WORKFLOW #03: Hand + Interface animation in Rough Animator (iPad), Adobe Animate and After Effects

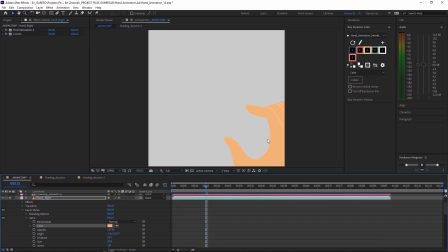488s
And then there you have it. So that's what I did for the colors and the lines.
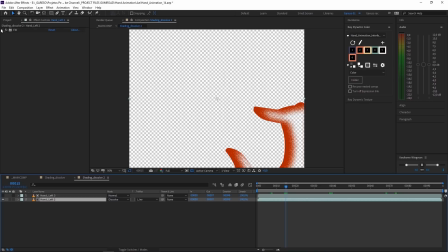493s
For the shading, what I did was to duplicate the layer, apply a fill effect, just with the color that I wanted the shading to be, and then used another copy as a luma matte, which is this,
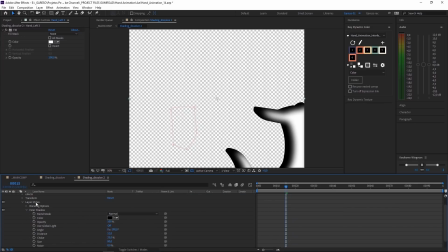511s
and on this one I just applied the inner shadow layer style. so I did all of that just because I wanted to use the dissolve mode just to get this grainy texture and everything is pre-comped
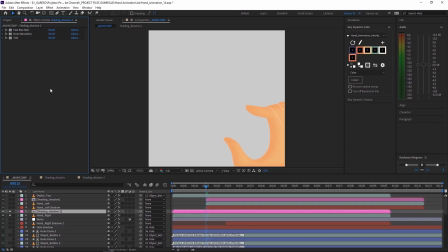523s
so in the main comp I could apply effects and control the sharpness of the texture just because I don't really love the dissolve look which is too sharp for me and that's why I created this pre-comp so I could apply a fast blur and also some color correction to get the final look so right
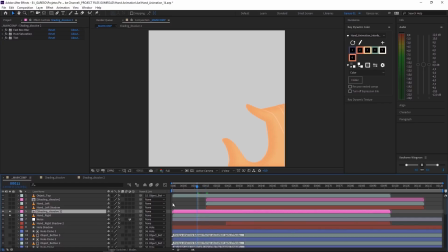542s
that's pretty much it for the look next I'll talk about the shadows which were another copy of the layer with the fill effect applied to it and one thing that I did was just to scale the layer in the y-axis because this way I could control the shadow
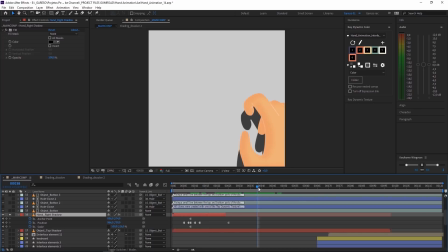561s
in the contact points was just a matter of animating the positioning of the shadow. So I think here is easier to illustrate what I'm trying to say.
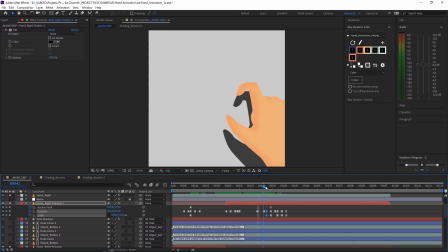571s
As you can see here, the hand is in the air, it's not touching the screen, but as it approaches the screen I needed this contact point here, and that's when the scale and the positioning of the copy of the layer comes
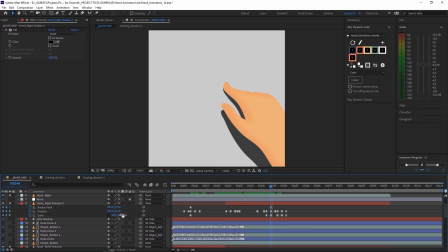587s
in handy. because if it was just at the same scale of the other layer, it would just disappear behind the original, of course. So if you just scale, as you can see,
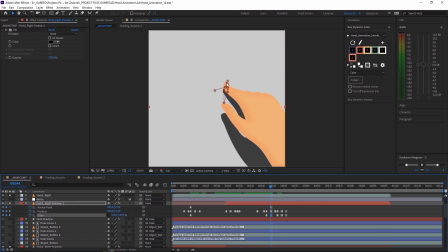604s
as the ankle point is right at the tip of the finger, you can kind of control the distance from the hand to the screen.
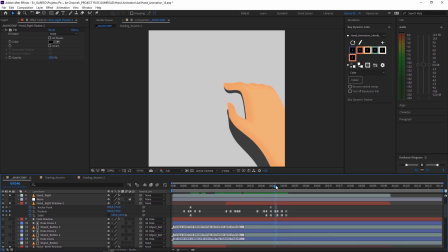619s
And then it's just a matter of of animating the position and the scale of this layer to get the shadows right.
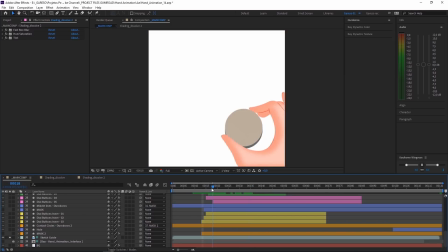628s
So for the interface, before I started designing, I just imported the sequence in Adobe Photoshop and made some sketches which were pretty much just for me to get an idea of where things would go on screen.
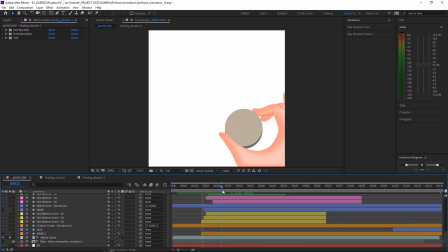642s
So here, at the context of the dial, I made this sketch. And then for the second part of the interface, which is this bit here.
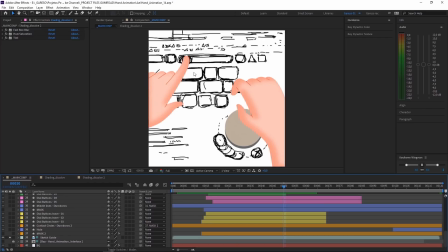652s
You can see this slider and the keyboard and some elements down here. This is just a very rough guide so I could organize my ideas. I started designing the interface with shape layers as I was going.
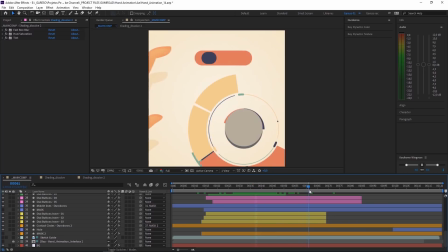667s
First I did this dial part here and in a second moment I designed the second part here. but in the beginning I started only with the main shapes these details were included later after I had the animation finished and in all of
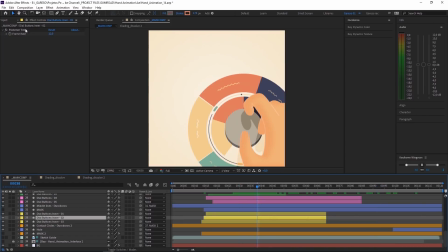685s
them I'm using this posterized time effect just to match the steppiness of the frame by frame animation on tools of the hands and if you look inside here this is just an ellipse path
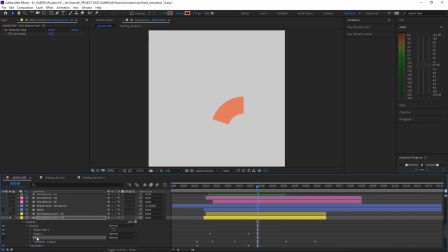701s
with just a stroke I'm not using the fill so if you look the stroke here its thickness is really high with butt cap and a trim path that's being animated as well you